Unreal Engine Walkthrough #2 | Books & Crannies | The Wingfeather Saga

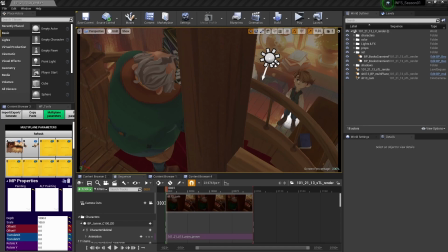(0:00)
Hello and welcome back to Unreal. Today we're looking at books and crannies in the interior. Let's take a look at our sequence. Right here we have Oscar run down the stairs with a bunch of books while Janner's desperately trying to get to Dragon Day.
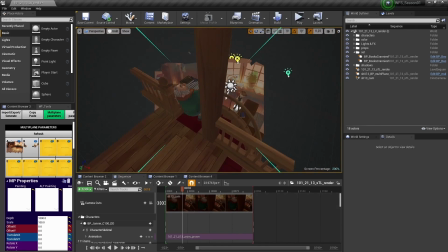(0:12)
If we pull back from the camera, you can see that this floor and these walls aren't actually floors and walls. They're one painting with them combined together. So why did we do this?
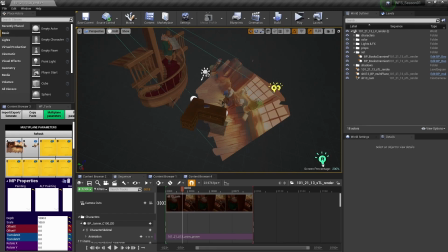(0:23)
Well, Books and Crannies has a lot of different crevices and those sorts of things, so it wasn't very beneficial to build an entire set when we just have a couple camera moves.
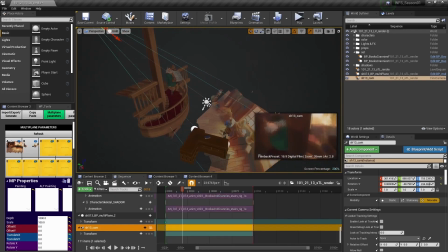(0:31)
So if you see here, this is all arranged exactly to look in perspective with the camera here. How do our artists know what to paint in every situation? How do we get consistency?
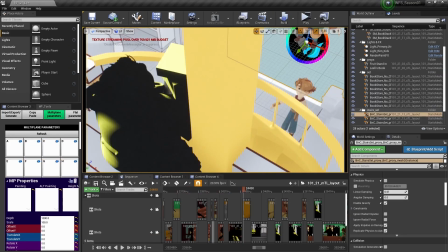(0:43)
Well, that's where we have layout come in. Don't laugh, this is going to be ugly, but layout is this entire scene that we mocked up.
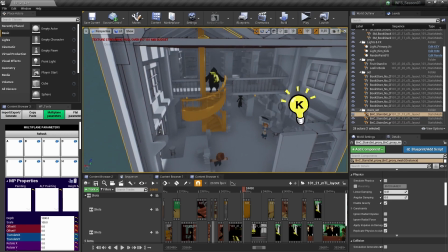(0:51)
This isn't the final product. This is simply just a way to put our cameras in and tell our background artists, what is in the location that they're going to be painting, right? What's the perspective of the bookshelves?
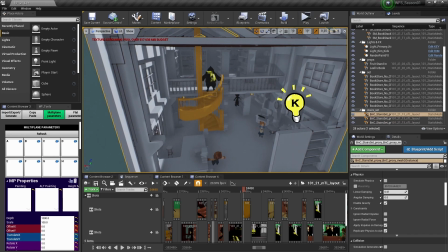(1:04)
What little books are going to be on the table and those sorts of things. Very general. We don't have finer details like maybe a rug or anything in this.
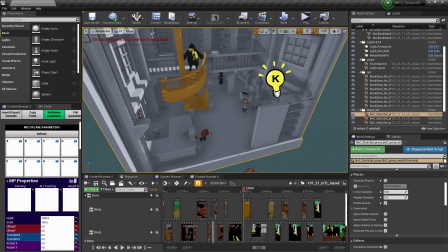(1:11)
It's just basic shapes and forms.
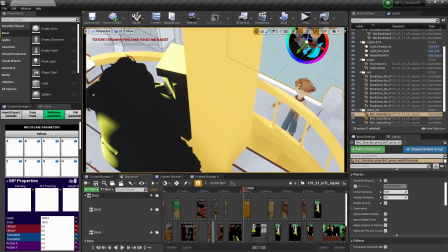(1:14)
We take a look at our layouts, you can see this is the same exact sequence with Oscar coming down the stairs.
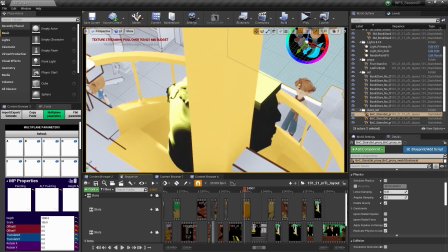(1:20)
Janner isn't animated, nothing is pretty. This is just a general way to look at what the scene is going to look like perspective-wise.
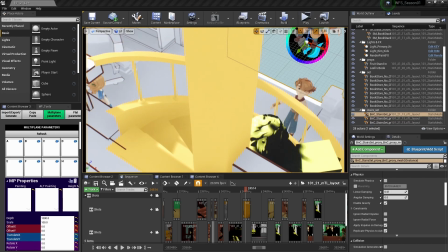(1:27)
Here's the floor, here's the wall. If we pop back into our other sequence, we can see here's the floor and here's the wall. There's no desk in the layout, it's just general things, and we can hand this off to our painters and they can make beautiful work out of it.
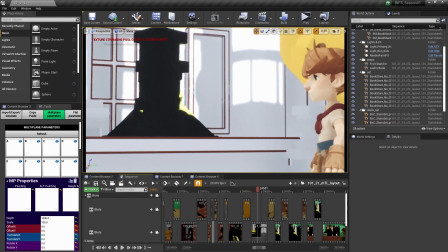(1:41)
We have a couple other shots very similar.
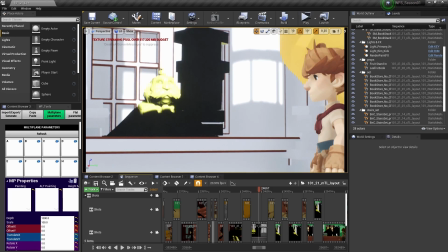(1:44)
They're not pretty, they're not animated, they're just there to get a rough idea of where our cameras are and where our backgrounds are.
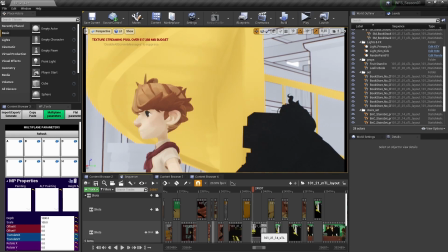(1:50)
And this camera work and layout is then used for when we put the final product and polish everything up for assembly.
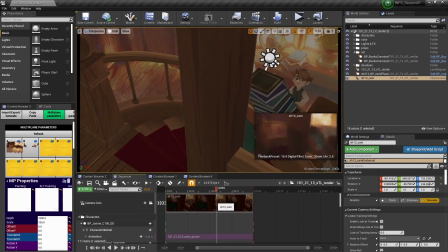(1:56)
This is the same camera that we used previously. Let's break down the sequence after I kind of explained how it's all put together. Books and Crannies is very situational with their backgrounds. We didn't build everything, we just put the backgrounds in per shot, right? And we get to reuse them and be efficient that way.
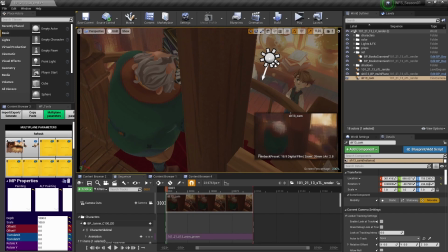(2:12)
It's just not as extravagant as I would say the cottage was built, but still just as beautiful because we get even more paintings out of this.
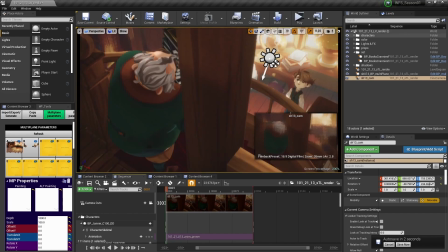(2:19)
So let's layer everything up and see what this sequence looks like. So if we turn everything off, it's a little ugly, just a black space right here.
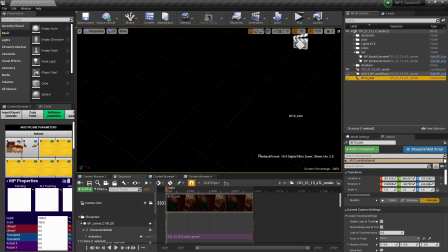(2:28)
Let's put in just straight out of the gate, we'll put in our multiplane, get our beautiful background, take a gander.
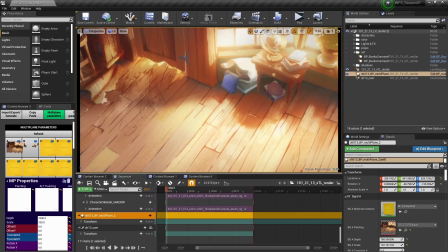(2:35)
We got some beautiful lighting here. We have lovely door scrapes on the floor. I didn't get to see that before. We have our camera turned on and we'll stick the characters in.
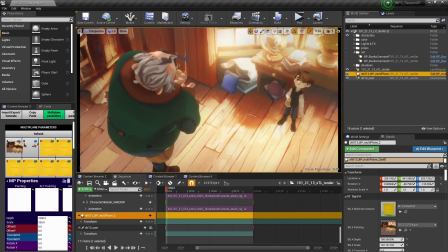(2:45)
So we have good old Janner, we got Oscar. We'll put the set back on, which is a set piece.
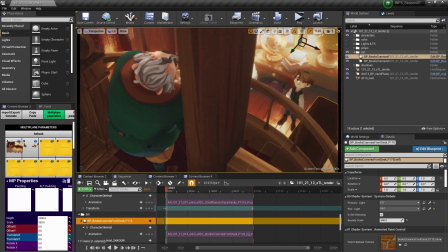(2:50)
This entire railing is just a big old prop and this little desk is a prop. And then we have our props that they're holding. So the books and the book down here on the desk. Then we have other factors like our lighting, which is already kind of turned on.
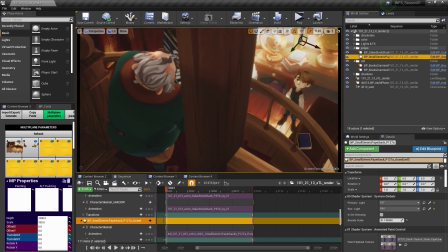(3:06)
We have some color adjustment layers, so we get to darken Oscar a little bit right here in this background, just to give him a little bit more depth as he walks into this beautiful sunlit area. And then finally, we have a shadow on the floor for Janner,
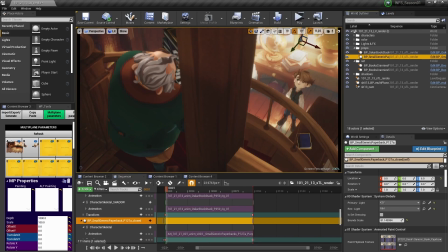(3:21)
which gives him a bit of a reference to this light up here that's coming down and casting this shadow. This one was a pretty easy one. We didn't have a full set to build, but there's a lot of work down into Book and Crannies. There's so many different shots, so many different sequences, and I hope you take a look and enjoy looking at all the different backgrounds we have in this one.
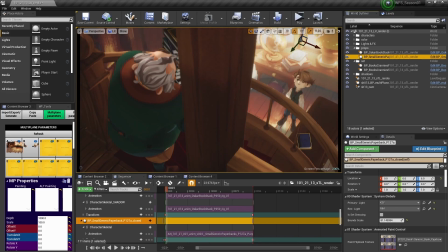(3:39)
So anyway, thanks for watching.
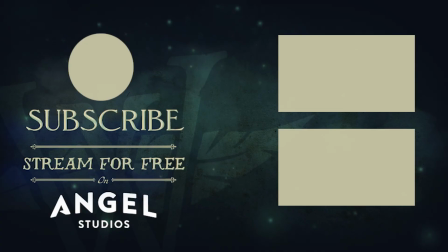(3:46) Fast to sleep, dark glory in the